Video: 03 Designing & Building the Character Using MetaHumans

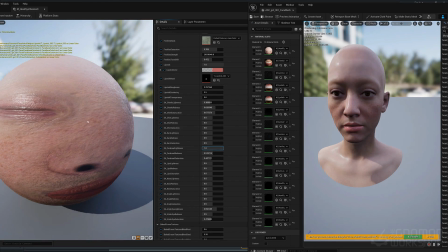[4:13]
You're either the shininess, the sweat, the dryness, the roughness, all that stuff. That's a part of this that makes this character look the way you want it to. There's areas of adding a little red to the nose to
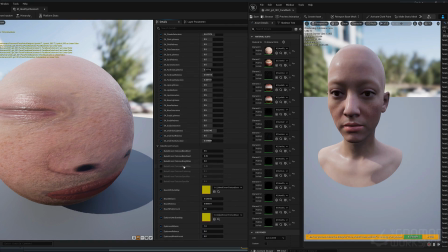[4:32]
there's so many places you can adjust to get the exact look you want. All right, if we scroll down, we can get to some of the other elements.
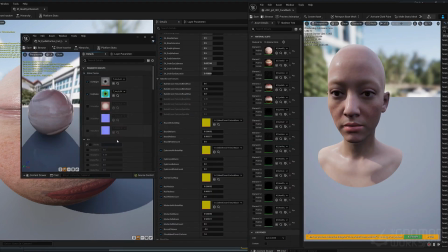[4:50]
Actually, let's look at the eye real quick. So the eye is pretty sophisticated.
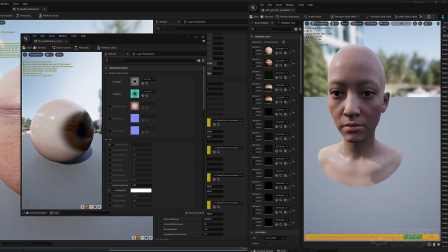[4:55]
There's an iris, pupil, and sclera, and there's a lot of flexibility to adjusting that.
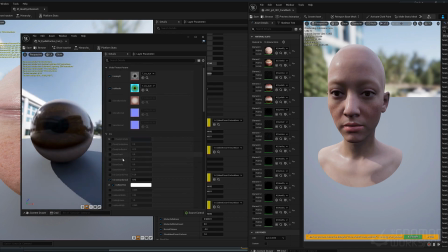[5:02]
And
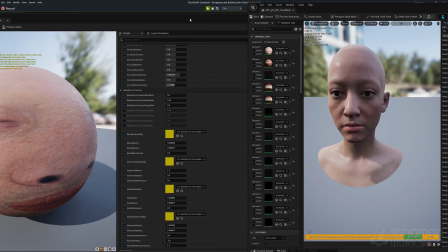[5:06]
Some of these you can just click on and adjust them as needed.
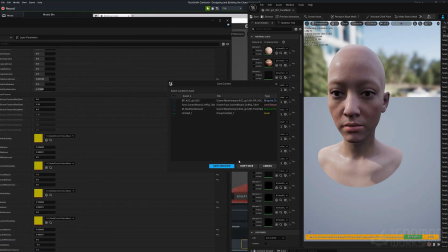[5:12]
It's a lot of fun actually.
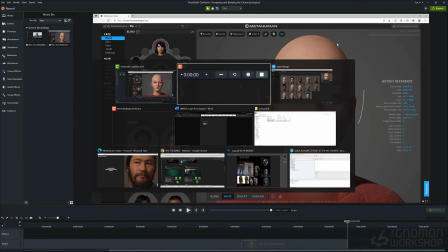[5:14]
So what I feel is when we're designing a character, especially a human character, this it's always good to look for reference.
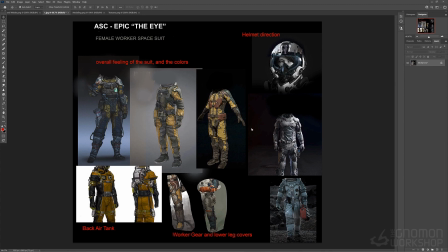[5:23]
Um, but the MetaHumans are a great place to start. So when it came to our suit, this is we collected a bunch of like designs, did our own little sketches, and just inspiration that was from different various shows too as well.
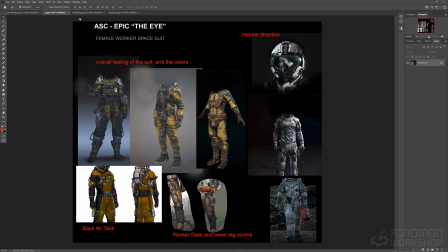[5:38]
And this was kind of a collection to figure out like, okay, I like this kind of yellow feel.
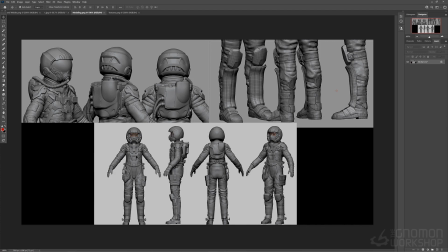[5:44]
It feels like a worker. So we started sculpting it based on that, and building out the suit itself.
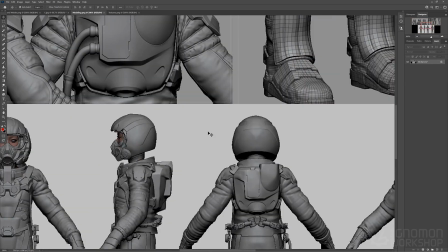[5:56]
And this just shows like as we were going, the suit that was being constructed and built all in ZBrush and Maya,
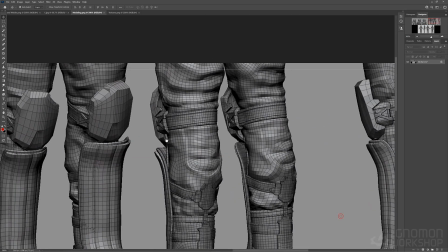[6:06]
and the tubes, everything was based on the reference and the designs that we had started with.
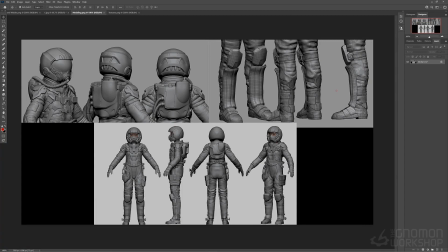[6:14]
This was kind of where we were going. We'd fill out a few things like some hoses coming off, or fill out the neck a bit more as we were going,
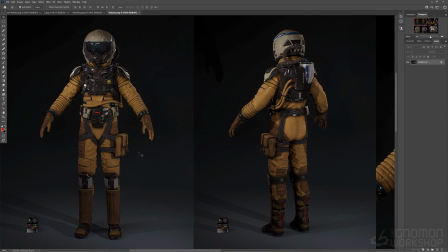[6:23]
but this is kind of the start. Then here you can see it's fleshed out a bit more.
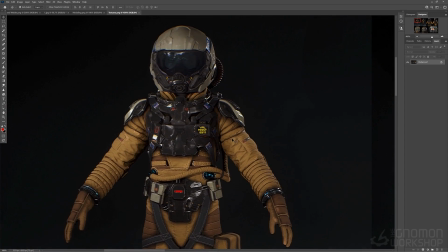[6:27]
So this is after getting it past the model phase and the UV phase, and actually getting into textures.
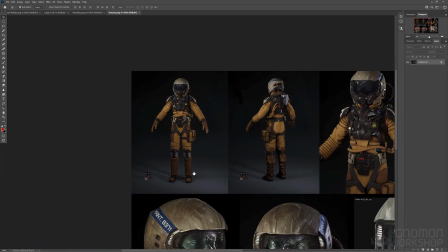[6:35]
Mainly using substance to paint with,
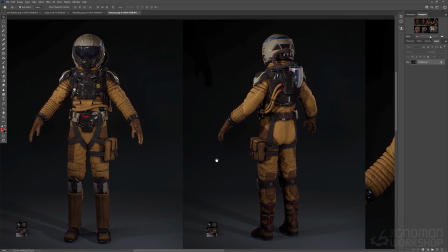[6:38]
and there was kind of a couple of modes or looks to her suit as well.
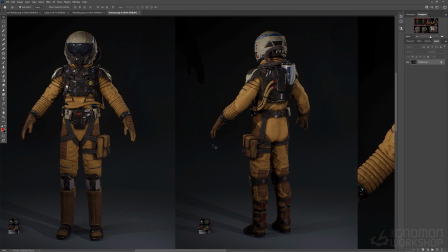[6:47]
This is more the clean look we actually had here,
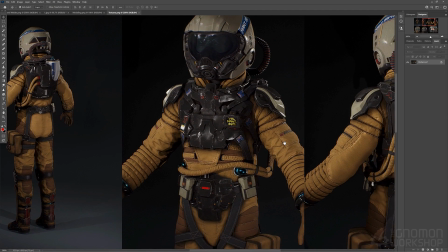[6:51]
where the average, we actually aged this up a bit more as we went,
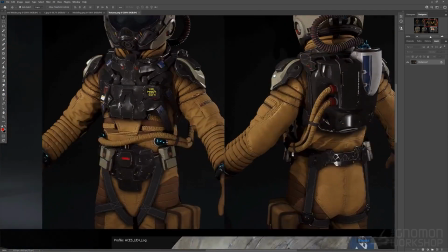[6:56]
but then we actually had a look later on when she's actually damaged.
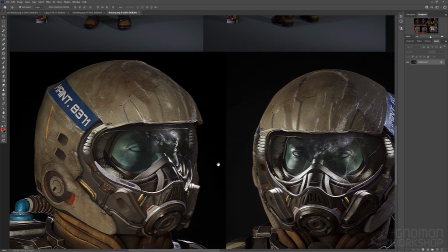[7:05]
But this is kind of where we started. Then she actually crashes in the film.
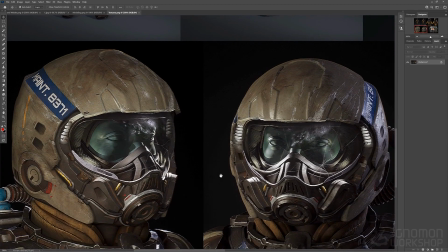[7:12]
So we wanted to take that and go further and crack the shield,
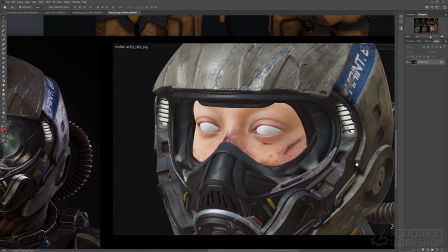[7:15]
the glass, and then also put scratches not only on the helmet but also on her face,
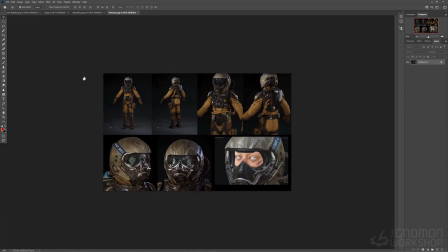[7:22]
which you can do easily in MetaHuman. With the MetaHuman is there's textures there, so you can actually mess around with them like you would with anything.
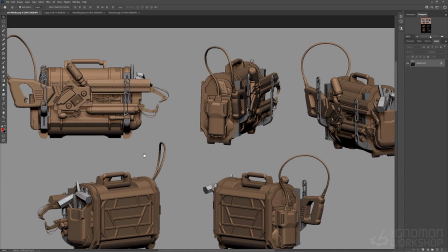[7:31]
Then we developed her kit, her toolbox, and this is where we were actually.
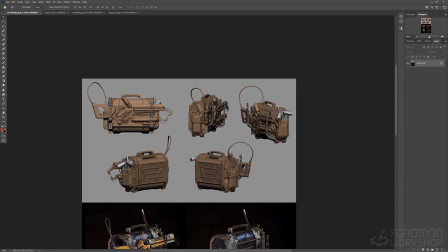[7:39]
This is the main thing she carries when she comes off the ship, and it basically has everything that she's going to work with.
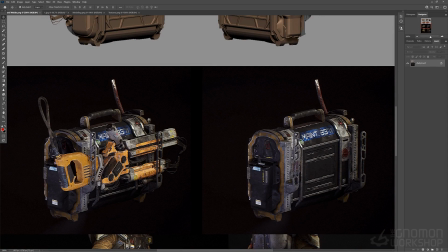[7:46]
And then she actually has this thing that's we think is a weapon. It's a welder.
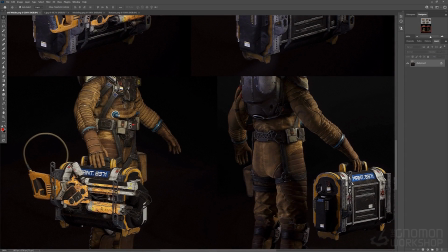[7:52]
So the welder is our main like light source, and it's something that projects welding from a distance when she's working.
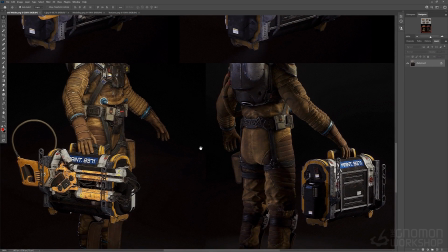[8:00]
So she actually ends up using it as a weapon. So you can see here that how far we went with the textures. This is the how we dirtied up her suit as well,
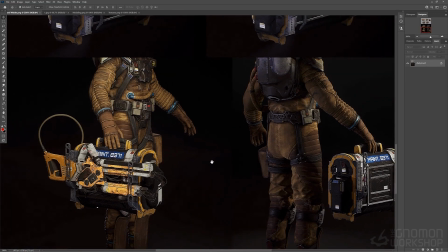[8:09]
which really took it to that level that she's been working for about probably years in space doing this.
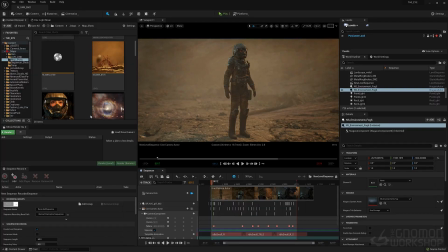[8:18]
And then we wanted to keep the same color palette with the yellows and stuff on her suit and the case itself, her tool case. So then once we actually start getting into
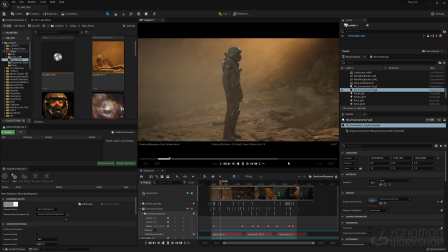[8:36]
seeing what she looks like in the scene, we'll set it up in the scene that we built, our environment that we just showed you, that how that was created, and drop her in without any animation really.
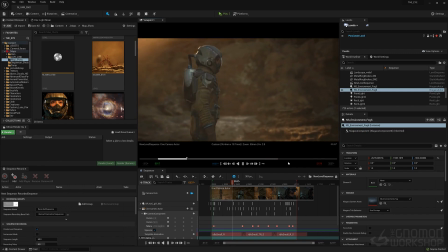[8:46]
It's just more just to see how all the shaders work within the lighting scenario that we're actually going to create.
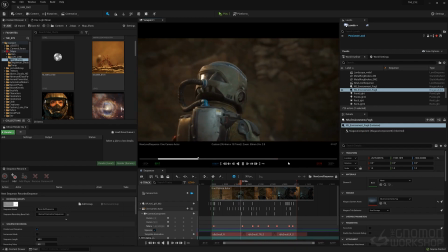[8:53]
We're going to have for the exterior, and then we'll probably bring her in for the interior to do the same thing, to see and basically take the camera and move around to see how everything holds up,
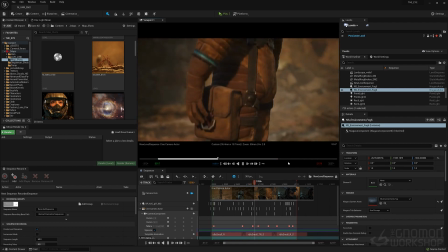[9:05]
how the spec, if there's any places that we need to actually work on. So this is a good way because this is all in-engine, real time,
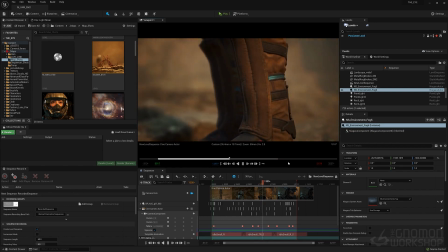[9:12]
but it's the cameras and lighting that we'll be most likely using in a similar fashion.
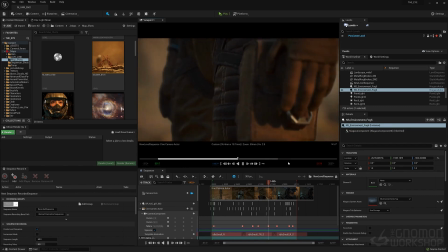[9:19]
So we're able to see and break down any elements
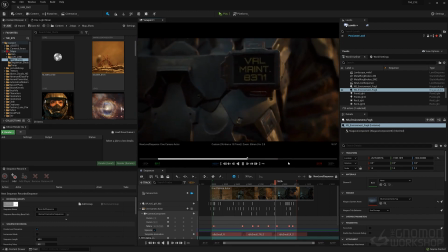[9:23]
that may be flawed or looks weird by just doing a little exercise like this. Now, again, when the thinking of coming up with a character like this, there was a reason that we actually put a mask on her.
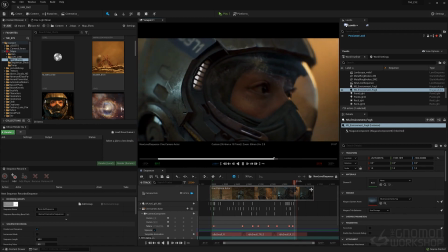[9:39]
So part of that was we wanted the character to be realized.
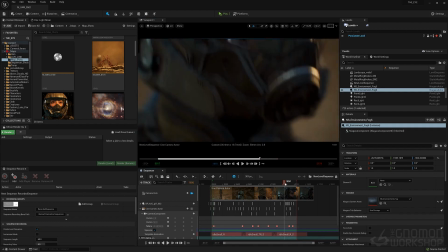[9:44]
We wanted her to kind of look as realistic as possible, have some personality. A lot of the personality would come in from the eyes and around the eyes. But we knew there was going to be dialogue too.
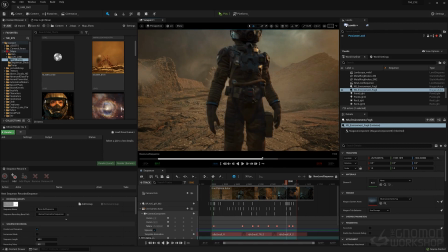[9:58]
So how do you create something? And this was the perfect scenario: is create a character that speaks, but you can't see her mouth.
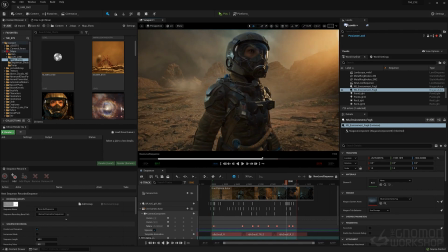[10:07]
So it made it doable for the times the time we actually had to accomplish this.
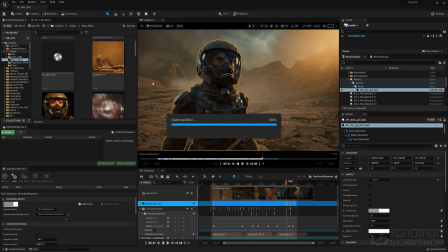[10:14]
So those are things when you're thinking about designing a character, think about like what the final execution is going to be,
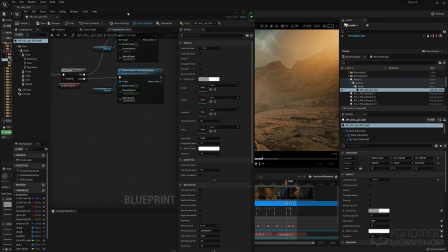[10:20]
and that was a big consideration of, do we show her face? Does she ever take the helmet off? In the short that we were in, we realized there wasn't going to be enough time, and there's no reason because she's always in this atmosphere that's slightly toxic or in space. So all those components that we just saw, how it was built, and again, it was sculpted in both ZBrush and Maya, and brought into Unreal. And UVs were created and painted in Painter. We were able to now go in and start to apply other elements to her, and adjustments to part of the character herself.
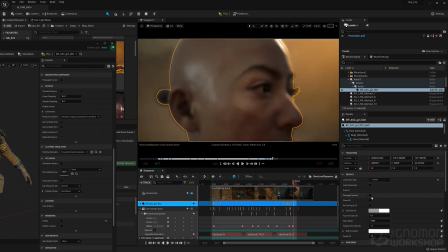[11:10]
So, like I said, we actually went in and we painted this area around her eyes so that it shadowed where the mask was. Part of that was just so that it was a natural way of creating
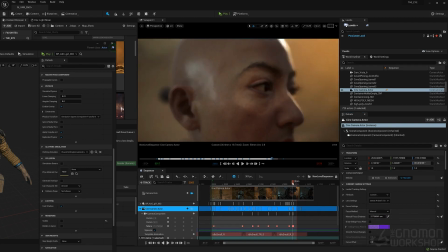[11:25]
that looked natural without being an AO, but an ambient occlusion type of feel.
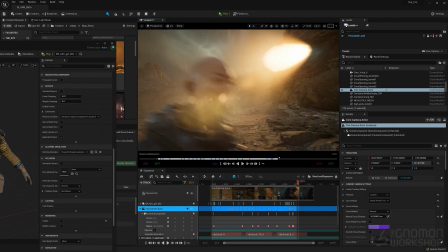[11:32]
So when the mask was set onto her face, that it wouldn't look cut out. It would actually look like there's a natural shadow, plus there's like dirt around it. So that was the thinking behind that.
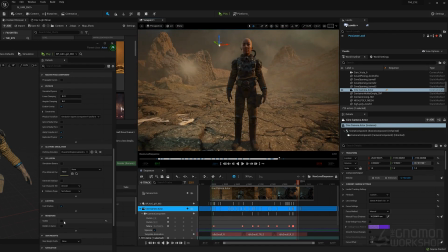All right, so that was showing you with the helmet off, kind of what she looked like.
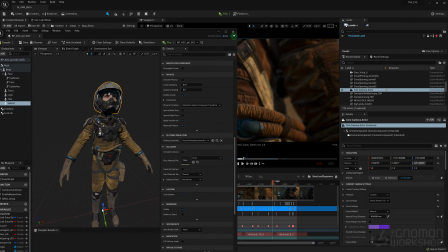[12:00]
All these little components here, you can see like they all have like their own textures, and really big. I'm really big on the details.
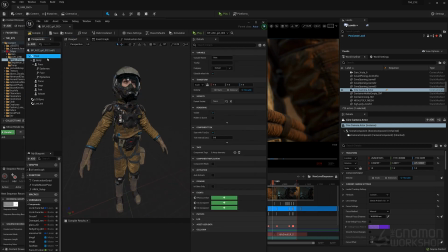[12:10]
So I wanted this character to hold up close, far away, and also just read very well and not be too noisy. So that's when you're doing a spacesuit, it's a fine line because there's a lot of components of hoses and plates and material.